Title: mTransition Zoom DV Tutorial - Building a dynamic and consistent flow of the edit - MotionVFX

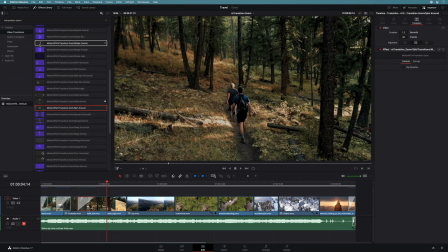(4:11)
It is so much smoother now. Next, I will add another transition with rotation, but this time I will add a custom one.
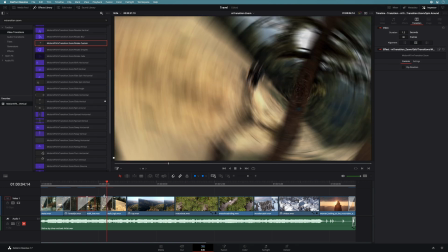(4:19)
Custom transitions add more controls for the editor. Here, with the preset Rotate Custom, I can see that the pivot point is not at the best place for this transition.
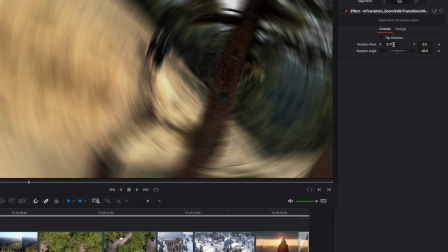(4:29)
So inside the inspector, you will find more controls, like the position X and Y of the pivot, but also the rotation angle.
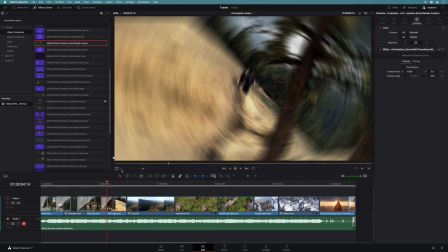(4:37)
So you can modify them inside the inspector, or you can do it directly inside the viewer. To do so, you just have to select the Fusion overlay. It will display a small green cross that you can directly modify.
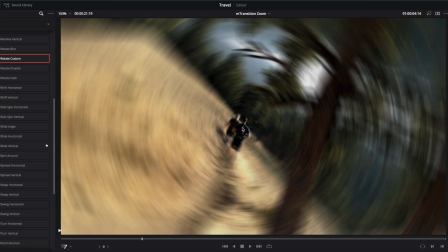(4:50)
I will position it on the couple.
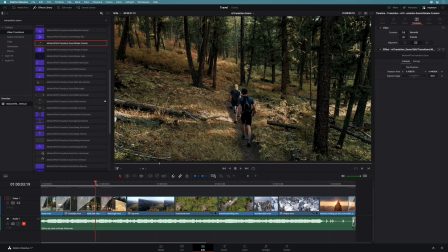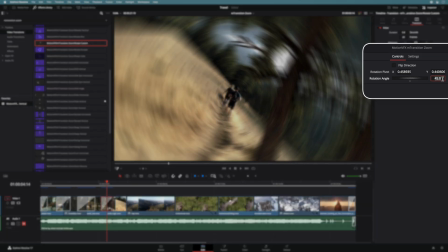(4:59)
and I will double the rotation angle in the inspector.
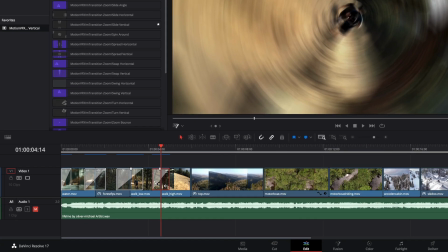(5:06)
That's better. If you want to save this transition, you just have to do a right click and select Create Transition Preset.
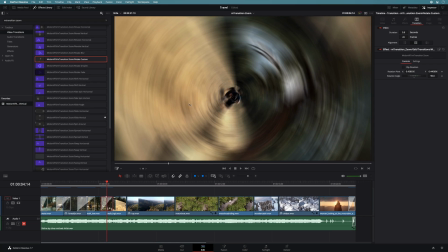(5:14)
I will modify the name of the new preset and press OK. This transition preset can be selected on the top of the list in the user category.
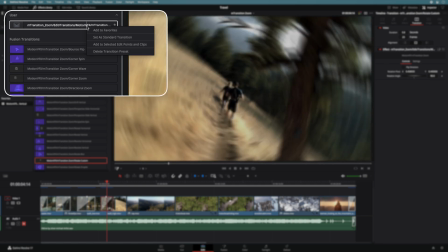(5:24)
Like all the other transitions, with a right click, you can add it to the favorite section,
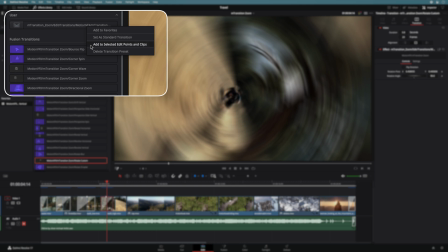(5:29)
set it as a standard transition, add it to some clips with in and out points, and for the last option,
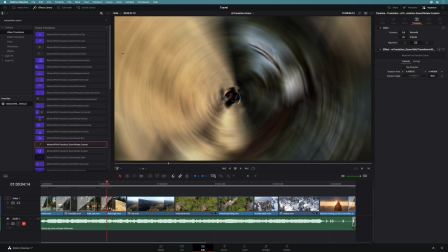(5:35)
you can delete it. For the next two cuts, I will use the same transitions preset, the corner zoom.
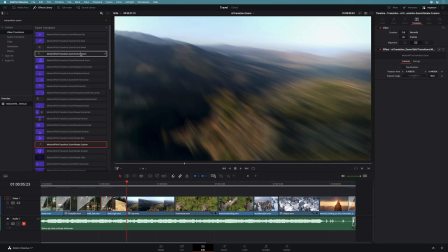(5:42)
This animation is simple as it will zoom inside one of the four corners of the clip.
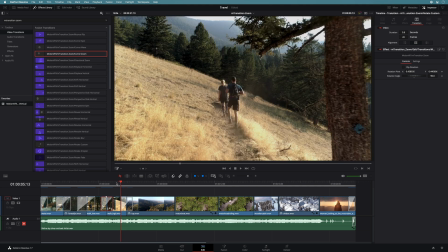(5:47)
For the first one, the default values are fine as it will go forward on the left top corner where is the top of the mountain.
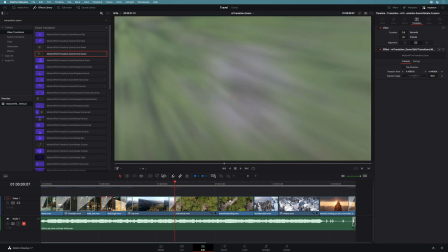(5:57)
If I add the same preset on the next cut, it won't fit as I would like to zoom on the top right.
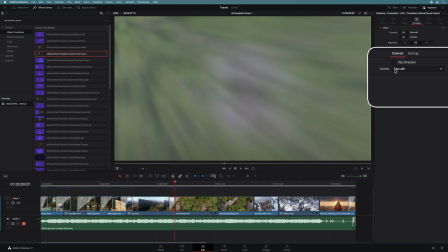(6:03)
But with this preset, there is a drop-down menu that gives you the possibility to choose where you will zoom inside.
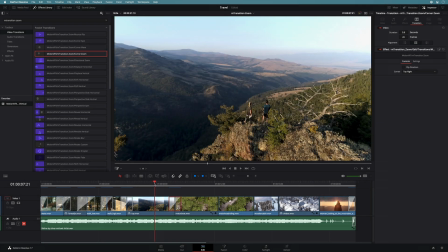(6:09)
Here, I will switch to the top right. And it's done.
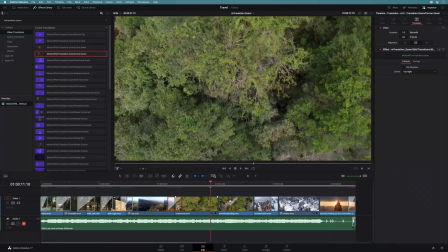(6:16)
For the next cut, I've split a long shot in two parts as it was way too long. But I would like to simulate a drone motion to switch to the second part.
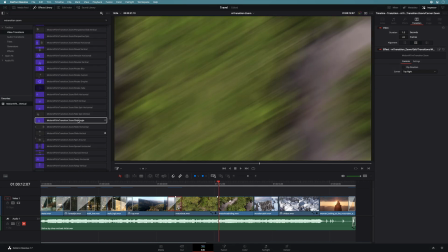(6:25)
To do so, I will use the transitions slide angle. On this one, you will be able to adjust the angle of the pan.
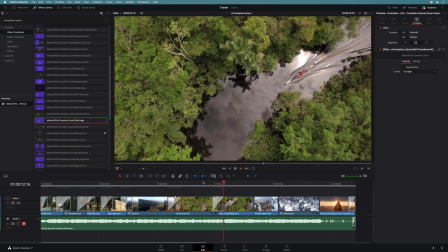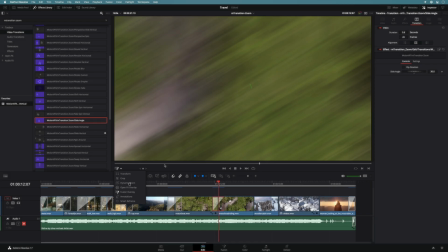(6:37)
With the fusion overlay selected, you can modify the angle directly from the viewer.
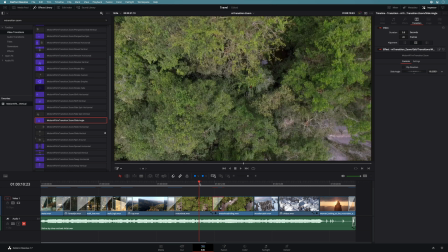(6:43)
I will reduce just a little bit the angle to match with the motion of the shot and the position of the boat.
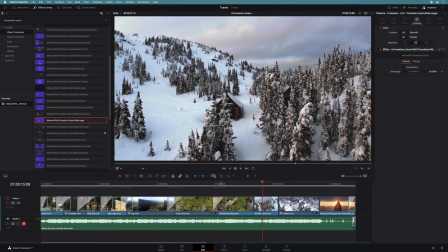(6:49)
Matching the transition movement with the footage movement gives to the edit fine details and makes the overall edit smoother.
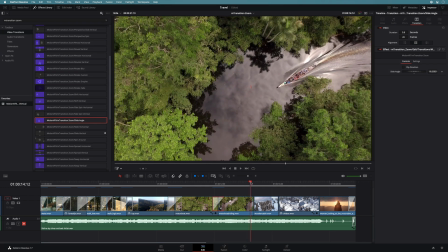(6:56)
For the next cut, the change is brutal.
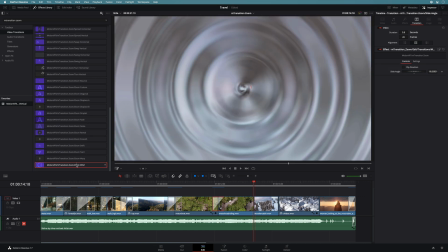(7:00)
I will use the zoom warp preset, which will add some displacement mapping effect, like a ripple on the water.
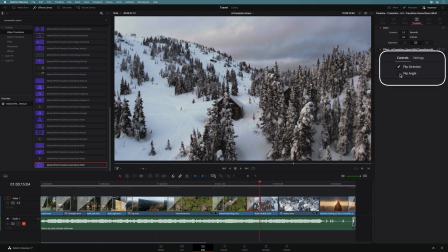(7:08)
As there are a zoom and a rotation, we can see in the inspector that we have two options to invert the two animations.
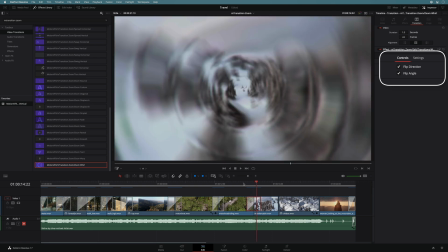(7:15)
Flip direction will invert the motion from forward to backward, and the angle will invert the rotation angle.
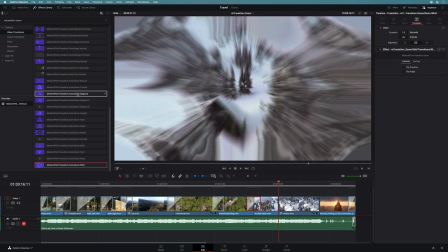(7:21)
Next, I will add a crash zoom effect with a zoom diagonal preset.
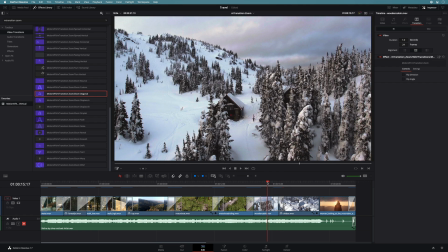(7:29)
Simple and easy to use.
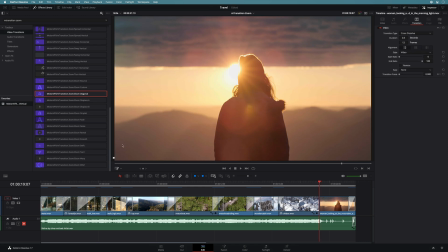(7:35)
For the last cut, I will add a swap vertical preset. This one will add a nice vertical distortion effect.
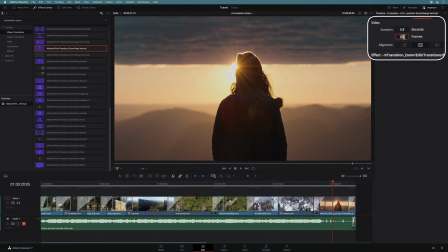(7:47)
It is a little bit too fast, as the last shot is a steady shot, so I will increase the duration to 24 frames.
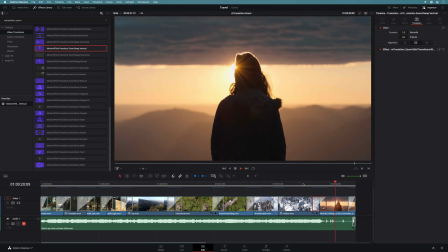(7:56)
Perfect.
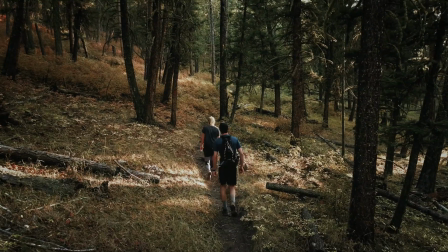(7:59)
mTransition Zoom brings to DaVinci Resolve 50 advanced transitions with nice effects like distortions, blur, and many more.
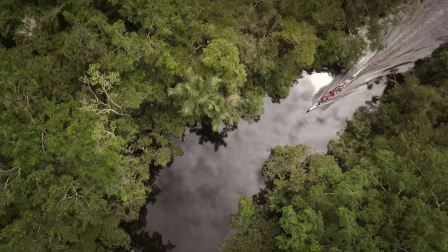(8:06)
Transitions that you can easily customize to match with your footage. To get more information and details, I will invite you to visit
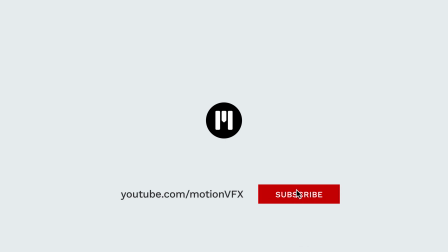(8:14)
motionvfx.com and subscribe to the YouTube channel where you will find many tutorials for DaVinci Resolve and the plugins.